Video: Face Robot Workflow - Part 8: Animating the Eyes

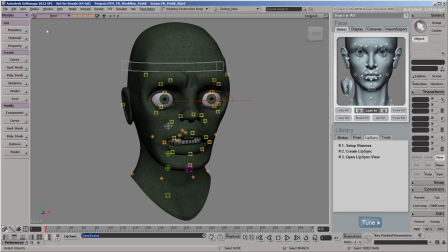In the previous video,
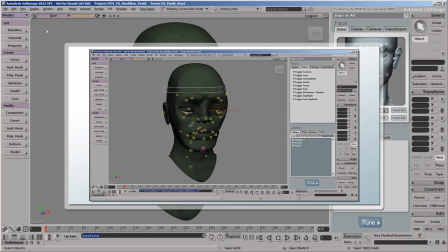we prepared a C3D motion capture file to be used in Face Robot and applied it to the animation controls on our zombie.
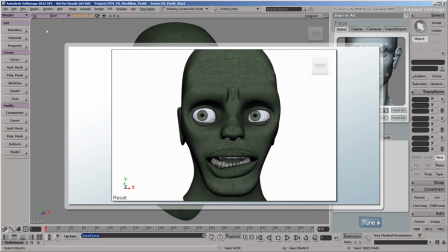In this video, we'll finish animating our zombie's face by keying the eye blinks as well as the controls around the eyes and lips, most of which are already animated by mocap or lip sync animation.
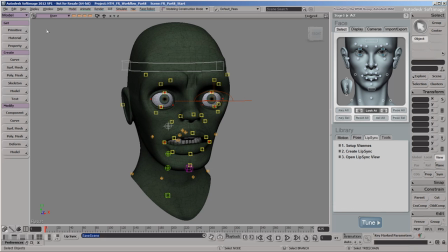By adding keys on top of the existing animation, we can alter it as we like to add more expression to our zombie's performance.
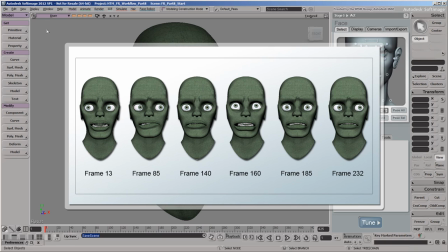We'll first use a pose-to-pose animation technique to block out these main poses that represent our zombie looking around,
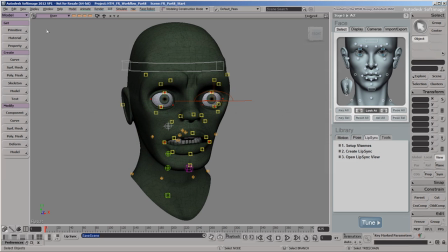uncertain and anxious. Animating in pose-to-pose is a great way to focus on your character's key performance poses.
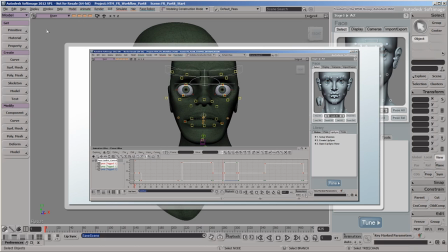For doing this, we'll use a stepped interpolation, which makes the animation snap from one pose to the next, removing any transition in between.
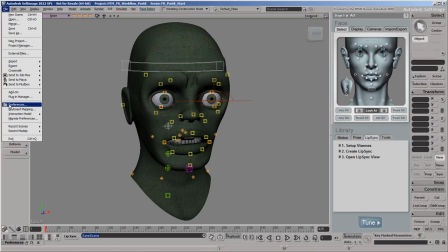In the animation preferences, you can set the interpolation type to stepped,
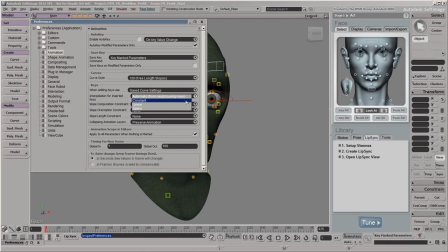also called constant, so that it's automatically used for the F-curves that are created when you set keys.
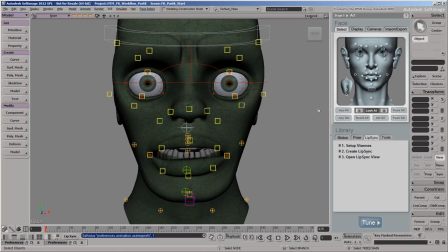To start off, we'll animate the movement of the LookAt control, which determines the direction in which the eyes are pointing. Unlike most of the other controls, this control doesn't have any animation on it yet, so we can key its translation directly.
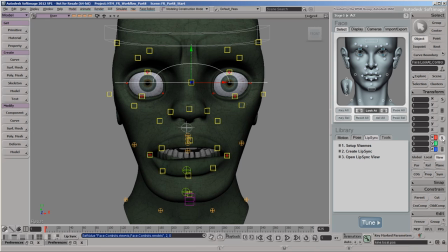First, click the T button on the Transform panel, or press the V key to activate the Translate tool. Then set an anchor key with the current values on the first frame by clicking the Key Selected button on the Act panel. You can also set a key by clicking the standard Softimage key icon or pressing the K key.
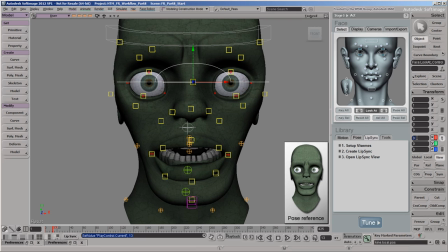Now go to frame 13, move the control to our zombie's right to make his eyes dart nervously in that direction, and set a key. Then go to frame 85, move the control to make him look anxiously to his left, and set another key.
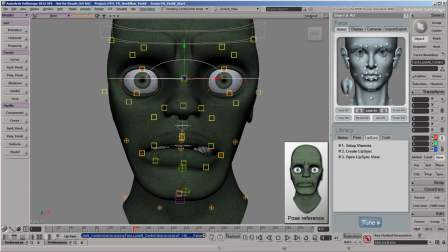Continue moving the control to make him look forward, up, forward again, and to his left, setting keys at each pose.
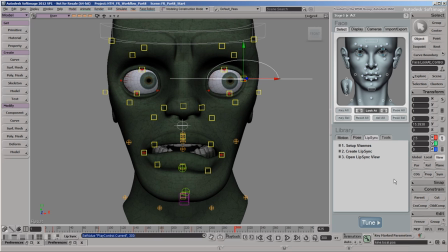Finally, go to frame 300 before the lip sync starts, move the control so that he's looking at the camera, and set a key. Now you need to edit the F-curves to refine the eye movement, so press the 0 key to open the animation editor.
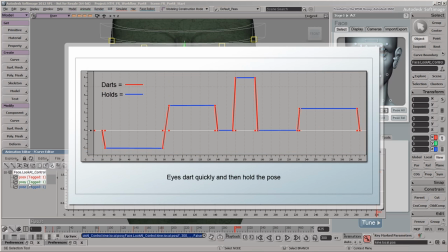We want his eyes to dart from one pose to the next, but also hold his stare at each pose.
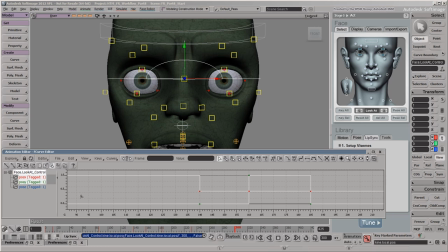An eye dart can take as little as 1 to 2 frames, but our zombie is a little slower than most living humans, so we'll use 3 to 4 frames for him. Go to the first frame where you want to add an anchor key and choose Keys Insert Key at Current Time to set keys for both F-curves at the same time.
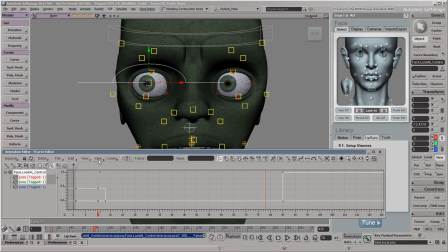Go to frame 78 to set another anchor key on both F-curves. This time, simply middle-click the Keys menu to repeat the last command.
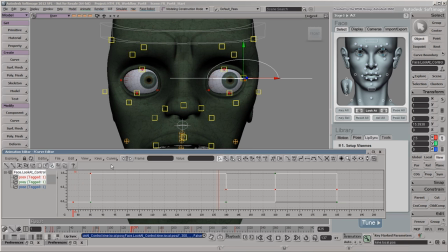Continue adding anchor keys to create plateaus for each of the main poses. When you're done, choose Edit Select All Keys or press Ctrl+A and click the Linear Interpolation button.
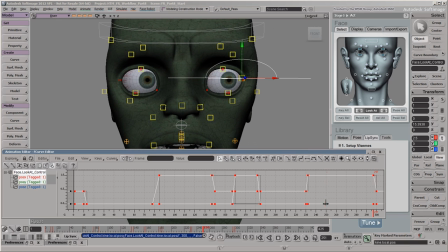This interpolation type makes the eyes dart between poses at a constant speed.
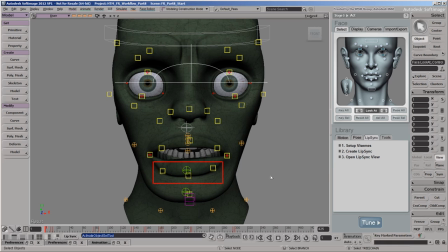Next, we'll animate our zombie's lower lip controls to support his nervous eye movements.
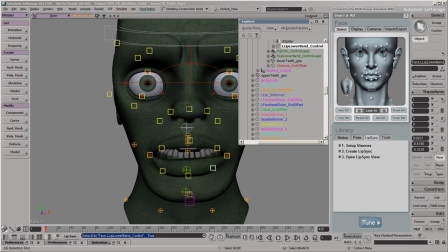These controls are currently driven by mocap retargeting operators
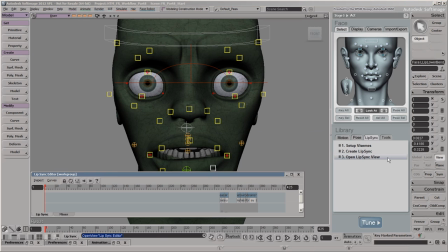and are also driven by the speech action clip for the lip sync over these frames, which we'll look at later.
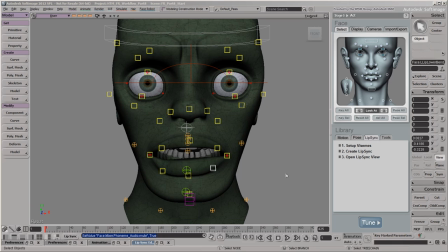We'll mute the audio for the lip sync for now. We'll start by setting keys on top of the retargeting operators as offsets to the mocap animation.